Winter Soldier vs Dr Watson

As filmmakers, we are trained observers of the obvious, which means that when we watch a film, it becomes a challenge because we begin to see through the story and we watch how the writers, editors, and directors have put a scene together. And when they do this exceptionally well, that scene will come to life. Today, we are going to watch a scene from The Winter Soldier, and we're going to watch a scene from the BBC series Sherlock. Then we're going to ask ourselves, what can we learn from these two scenes that'll up our games as writers, directors, and editors?
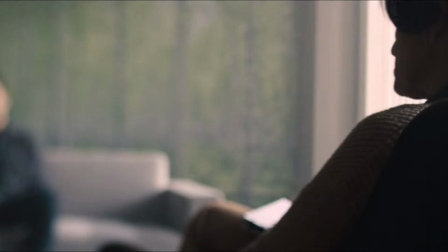Welcome, future editors, writers, and directors. Remember to like, comment, and subscribe in the description below. Today we are going to climb up one notch in our belt of experience. To do this, we're going to watch a scene from the BBC series Sherlock starring Benedict Cumberbatch and Martin Freeman as Dr. Watson. Here we go. Log line, log line, log line, log line. One sentence that describes an entire scene and or movie. Dr. Watson thinks he is meeting Minecraft, Sherlock Holmes' brother, to discuss why Sherlock is depressed after the loss of a woman that Sherlock liked.
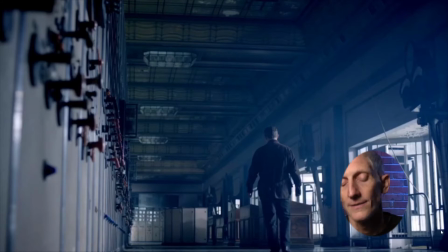The scene starts off with a simple opening wide shot. Dr. Watson walks in that is beautifully lit and framed up.
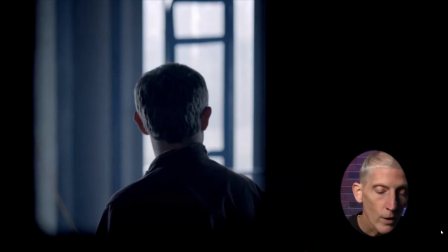Then we cut to a shot of, we're like looking through a peephole. He's looking around. I like how it's framed up. Look at him though. He's on the left-hand side. Notice this, it plays a big part in the scene.
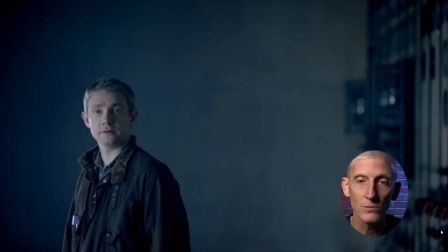All of a sudden we reveal another medium shot. He's still framed up on the left-hand side. I'm going to start using the term eye line. See where this takes us. It's not Minecraft that shows up.
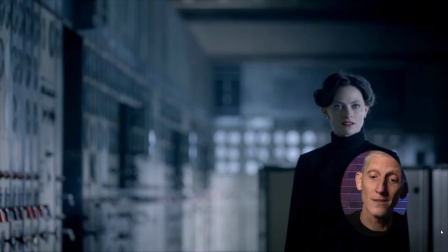It's Irene Adler, the woman that Sherlock liked. Notice what the director is doing here. He has Irene Adler, the actress character, framed up on the right-hand side.
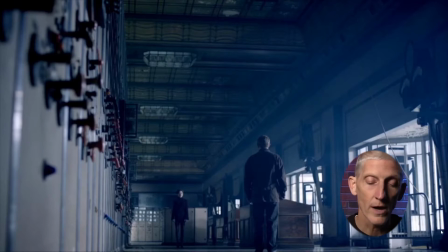The next shot, right, we cut to a wide shot of both of them talking. Then we go to this pigeonhole of Dr. Watson.
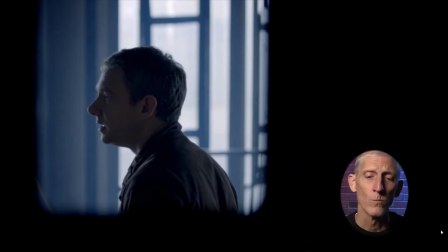I love the creativity here. We've got black on the right-hand side. He is framed up almost exactly where he was in the medium shot that was facing front. Notice there's very little lead room from his nose to the end of the frame.
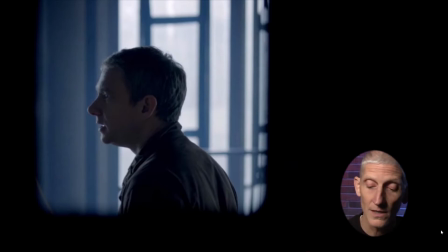It's like he's boxed in. The director might be telling us he's boxed in. It cuts back to her.
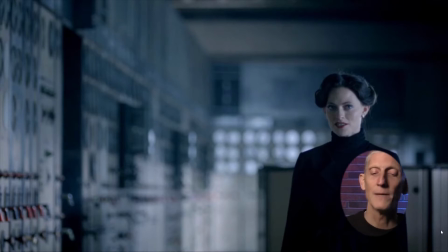She is still on the right-hand side, medium shot, but the whole rest of the frame, notice that it's out of focus with depth of field, so our eyes are going to focus solely on that actor.
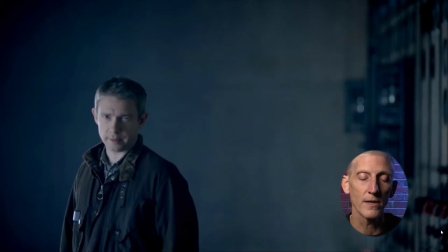We cut back to a shot of him, showing a little more emotion. The intensity of the scene is now beginning to build, so the edits are coming a little quicker.
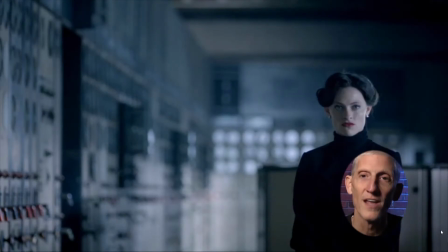Notice now, and this is fun, that their eye lines match.
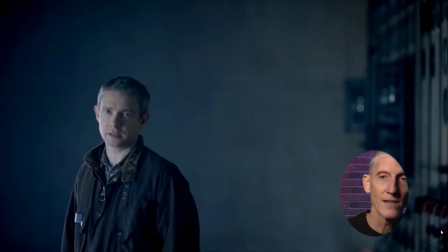She's on the right-hand side of the screen, where he's on the left-hand side, and you can literally draw a line across between their eyes. Their eye lines match. This keeps us as a viewer watching and entertained during the scene.
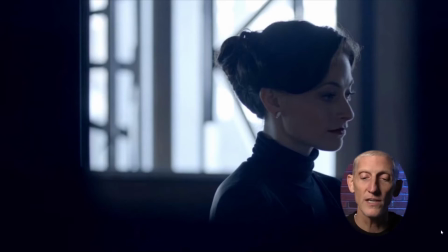Then, for the first time in this scene, we notice she's the one boxed in. Whatever Dr. Watson has said in his dialogue has really begun to push her in a little bit. Her nose is very close to the right-hand frame, but unlike Dr. Watson, we've got a little more exposed space.
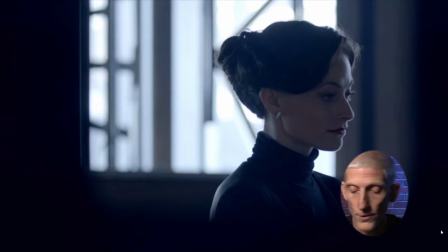Where do our eyes go? They are all on her. We cut back to Dr. Watson.
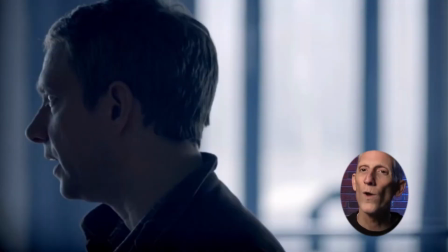He doesn't have the black frame in this one. His is a little more open. What I loved in the lighting is that when you look at both of these pictures, they are outlined right down their profile, which just is a great look.
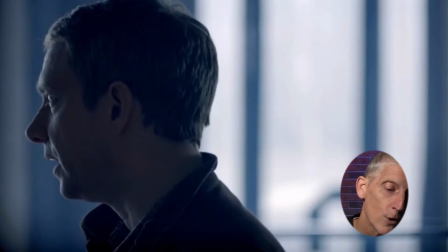Like, I would love to know how they achieved that look. You can see it on his nose as well, down to his chin, and hers is perfectly outlined.
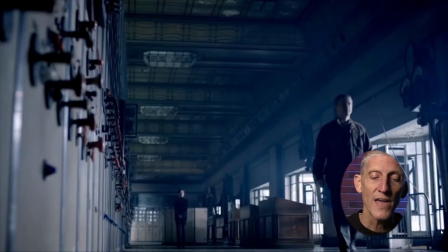This adds a ton of depth to the picture. Then he's going to leave, so we cut back to our master shot of him walking away.
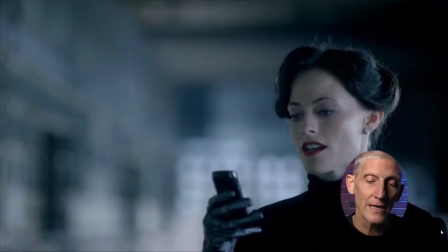She pulls him back in by using a cell phone.
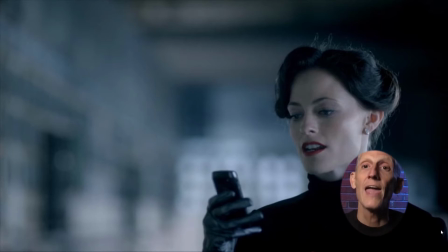Notice now the intensity picks up, and we've gone to a tight close-up, right? We're a little tight on where before we had a medium shot. Now we've got a tight close-up.
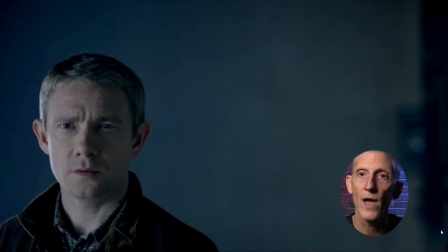He goes to a tight close-up as well, so you know they're most likely arguing.
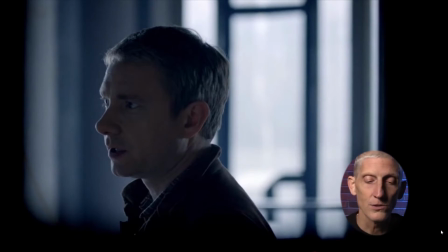They change the camera angle again to keep the audience engaged. We've gone to that little peekaboo shot right there.
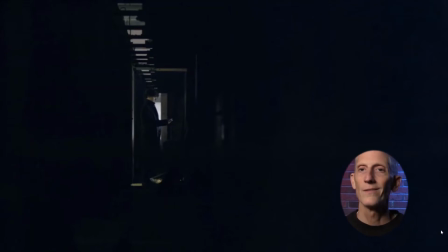All of a sudden, look who shows up. The man himself, Sherlock Holmes. Notice how he is framed. He is on that left vertical third right in the middle. You see a shot like this, it makes you want to be on set and talk about how they discovered these shots and went about their day and shot them.
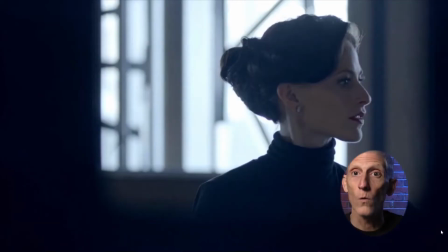Of course, she tells Dr. Watson, whoa, you better be quiet. Same shot from before.
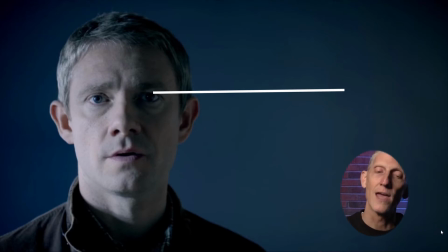He's like, this is not going to end well. And she says, I don't think so. Do you? What a wonderful scene. And you really get a fantastic idea that they did a master shot first,
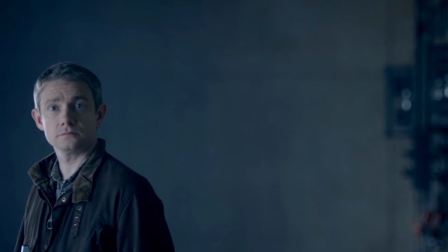then they probably went in and did the medium shots, and then they probably went in and did the tight close-up shots, and then maybe they went and pulled back and got those profile shots. The editor grabbed them all and put them together to create one scene. I would love to have been there on set and put down a little bit of gaffer's tape and said, you stand here, Dr. Watson, you stand here. Okay, we're gonna roll it with 2 cameras as you both do your dialogue and capture it, and then we're gonna change it up, and then we're gonna do it again, because that's how we roll. Energy level getting low, energy units running down. Now let's take a trip upstairs.
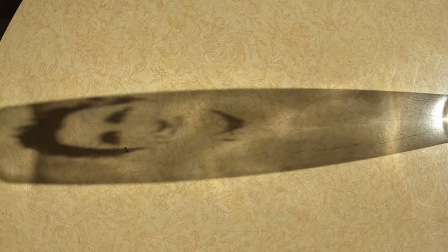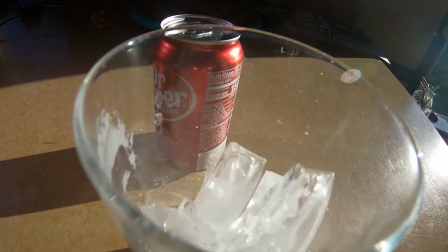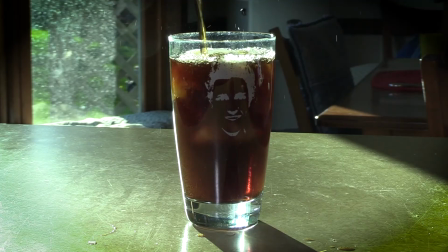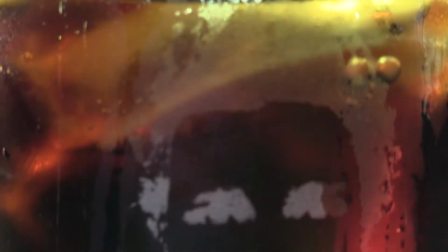Delicious. Let's jump right to it. The log line for this scene in The Falcon and the Winter Soldier is Bucky is having nightmares about his past actions, and he goes and he sees a therapist. How does this scene start, and what can we learn from it?
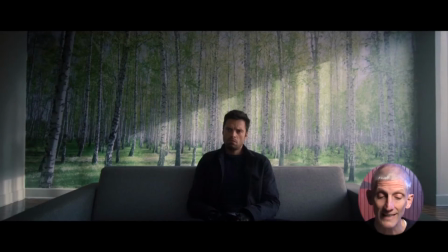The very first shot we see in this scene is literally Bucky sitting center frame, bottom third, unhappy. You gotta love the background of the trees. This is almost Marvel comical.
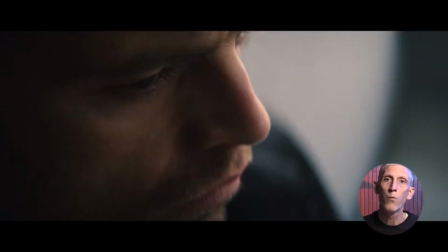From here, we click to one of a favorite extreme close-ups. When I saw this extreme close-up, I tell you, my eyes got big, my heart rate increased.
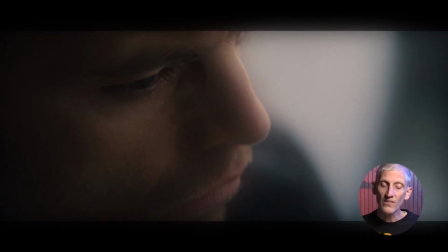I like that what you see is right on his eye. Everything in this shot pulls your focus right into his eye. Notice we are slightly above his right shoulder, looking down.
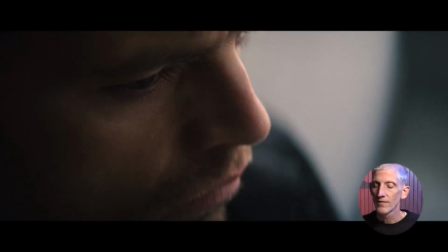His face is taking up half the screen. The next shot we get is the over the shoulder of the therapist.
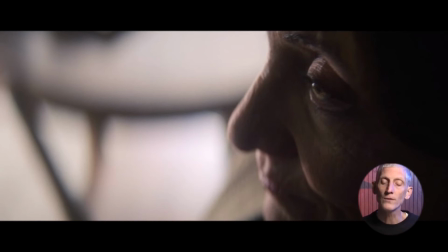Then we finally get a look at the therapist. It's the exact same kind of extreme close-up, except she's framed up on the right-hand side, slightly over her left shoulder, and all of our vision is brought to her eyeball as a therapist.
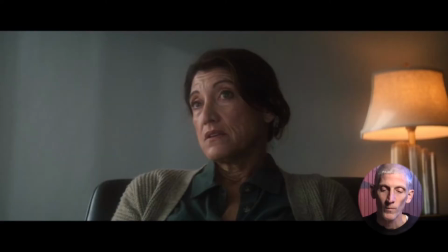I love it. I want to make this stuff. We then cut to a nice medium shot of the therapist.
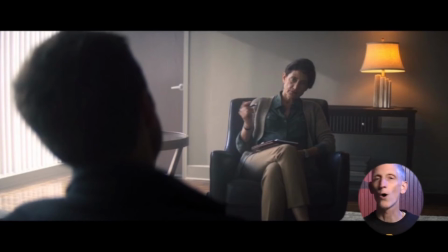I also want to say that I like the lighting that's coming in. It's like it's almost an late winter, maybe like a winter soldier. It's that low sun that you get in the winter that's coming into this office. We now go to a profile shot.
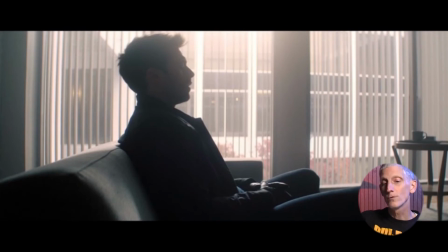Then we go literally to the reverse shot of that. Now we've got Bucky in a profile. He's kind of in that left vertical where his hands are in the center and we can still see outside. And I'm sticking with it. I think they went for late winter sun lighting here.
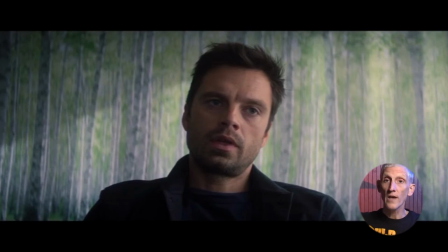Then we go to a tight close-up of Bucky.